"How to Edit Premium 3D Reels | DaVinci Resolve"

Let's take things to the next level.
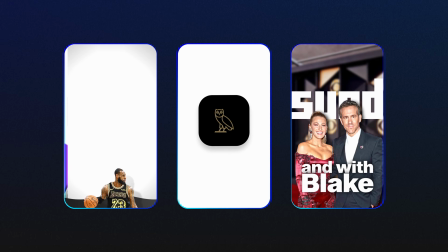This style combines high quality images,
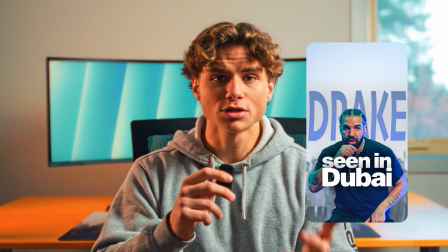[0:11]
modern fonts, and an Apple inspired clean aesthetic to create something that looks premium, feels effortless, and grabs attention without overwhelming the viewer. By the end of this tutorial, you'll know how to edit a professional grade video that stands out from the rest.
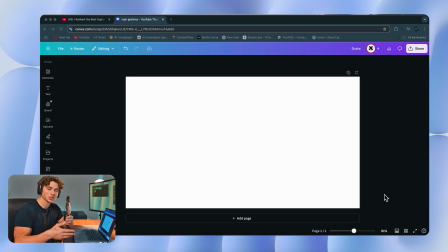[0:23]
So I made all three videos you saw in the same way so that I can just show you how to make one and then you'll know how to make whatever you want from there.
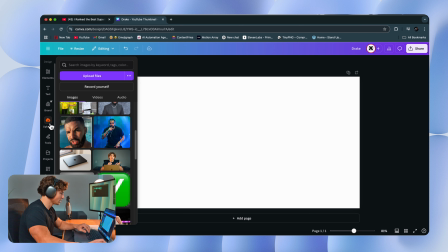[0:29]
So I always start in Canva and take out the backgrounds of the images I find.
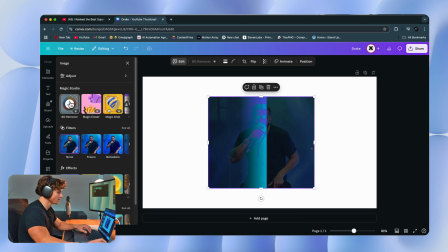[0:32]
So here's one of Drake I can select edit and then background remover and you can really use any tool you want to do this and I usually always
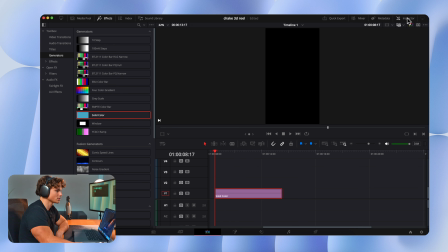[0:39]
just start with a solid color of white so I'm going to drag that in select the inspector next I can drag in my picture of
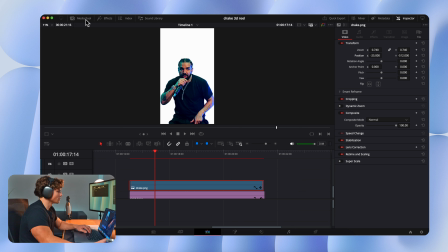[0:46]
Drake scale them down so one thing I like to do with all my images is go to effects open effects and search for a fast noise
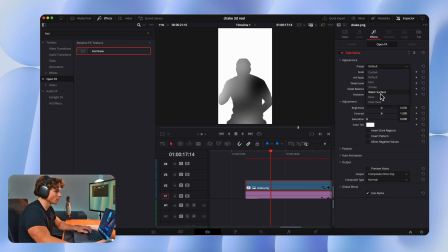[0:55]
click that drag it on select default and go to water surface we're going to turn up the scale a little bit and then turn the contrast down
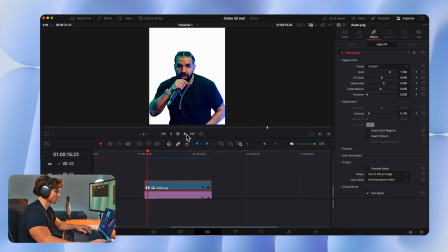[1:03]
to about 140 and so if we zoom in now and play the video you can see that it makes the image come alive a little bit so on motion I found
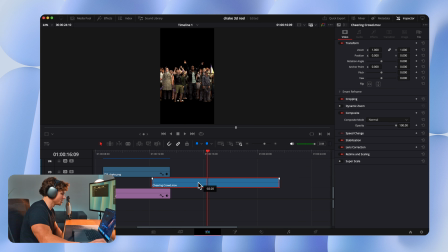[1:11]
this 3d video of fans in the background so I can simply drag that behind Drake now I'm gonna come over here and
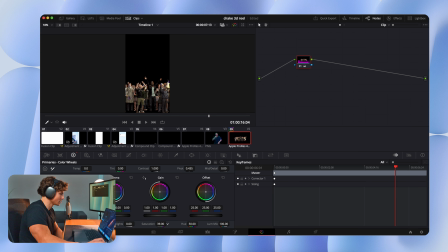[1:18]
turn down the color a little bit so I'm just gonna go to saturation and turn it down a little bit so it looks like he's at a concert
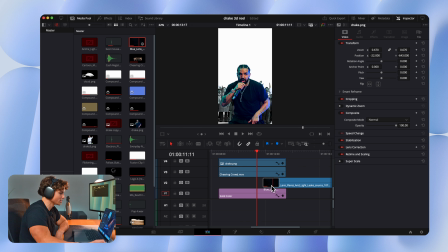[1:25]
so we should put in some flashing lights so on motion right I also found this video of flashing blue lights it Straighten that behind,
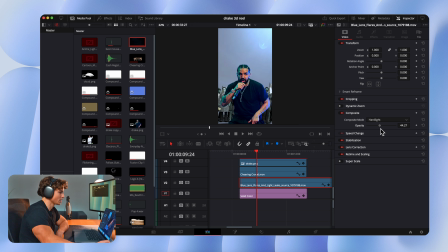[1:31]
and then we're going to drag the opacity down.
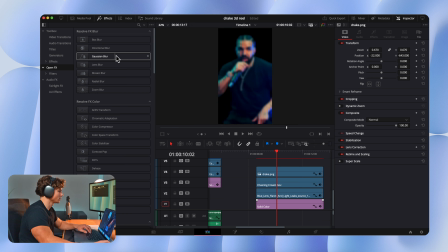[1:35]
Another thing I'm going to do is go to effects, open effects, and drag on a gaussian blur on the cheering crowd.
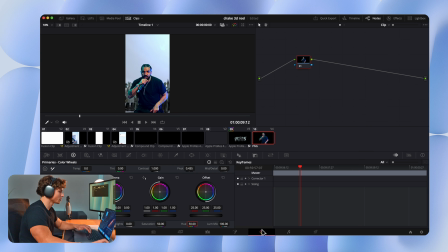[1:41]
Just going to turn that down a little bit. Now we can also come to our drake image, select the color wheel, drag up the color boost, drag up the shadows a lot. You're going to see he pops out a lot more now. Mid-level detail up. So now we can add a word dropping in behind him.
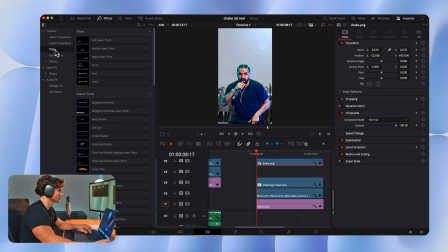[1:56]
Effects, titles,
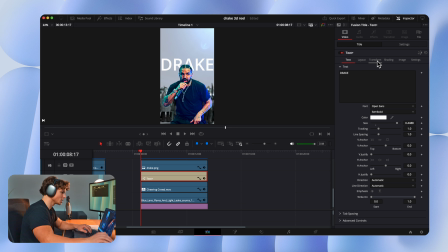[1:58]
text plus. right Drake size it up now before we change the font something I'm gonna do is go to transform size and then drag the Y up so it's longer now you can go to font
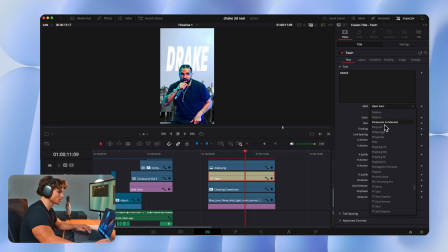[2:11]
and look for a font this one looks cool so I'm gonna select that one we go to shading gradient select the first one second one make it the same color but a little bit darker maybe something like
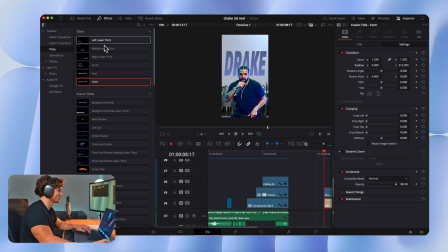[2:23]
that now we're gonna add two more sets of words so we can drag on another text plus clip you can type and
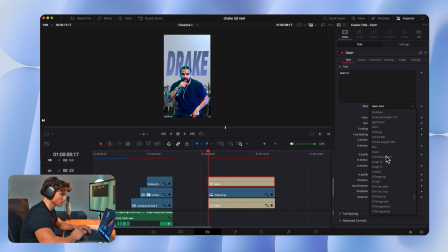[2:31]
then we're going to change this font to something called SQL SANS right here as you can see it's a little bit hard to see so we're gonna put a drop shadow on it
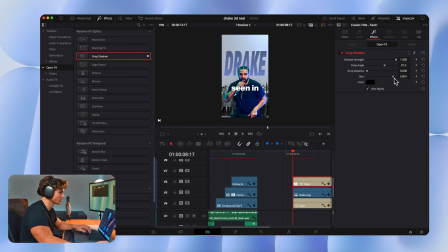[2:40]
drop distance to zero strength up and blur about right there now we're going to duplicate this by holding option and
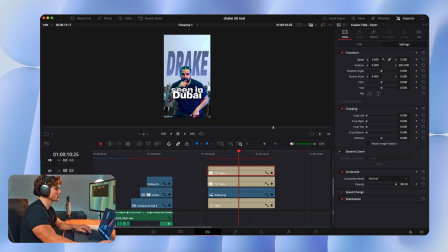[2:48]
dragging up type in do all right now we size this up so that both edges match the first text so what we're gonna do with these first two are cut them right there so that when we turn this into a 3d environment it takes a while for them to come in so the
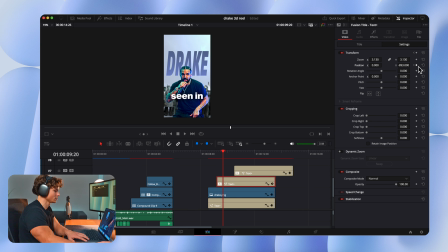[3:04]
first text drag down keyframe go over a few frames and then drag up now we're gonna go to the spline click this dot click this
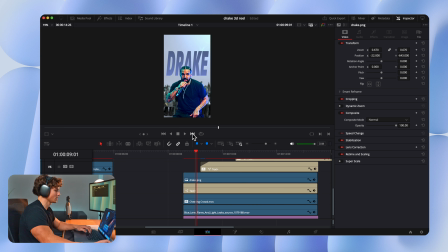[3:13]
and smooth it out we're going to drag this just like this and it should look like this second word is gonna come right after again drag it down
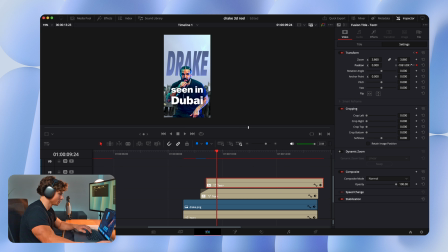[3:21]
keyframe go over a few frames and then drag up now we can animate this backward
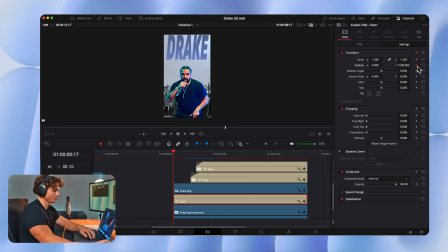[3:27]
first frame drag it up keyframe go over quite some time right there and
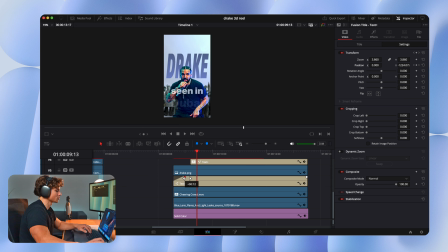[3:32]
we're just going to drag it down again we're going to drag this white thing so it kind of fades in and now we have
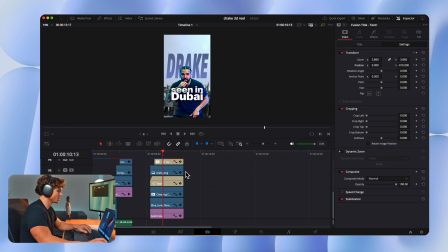[3:37]
something that looks like that so now we can turn this into a 3d environment first thing i'm going to do is select these two right click new compound clip once we turn this into a 3d environment the more layers you have the more work it is so anything that doesn't need to be
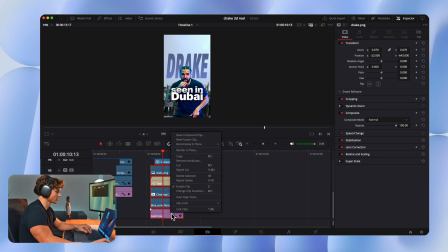[3:51]
its own layer can be put into one compound clip can select all of this right click and click new fusion clip once we head over to the fusion page we add in six image
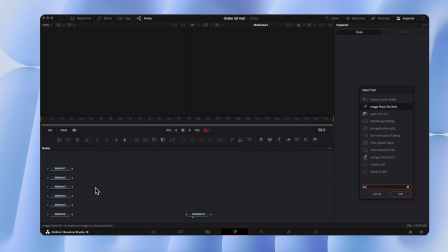[3:59]
planes we add in a merge 3d and a render 3d and a camera 3d so we're gonna connect all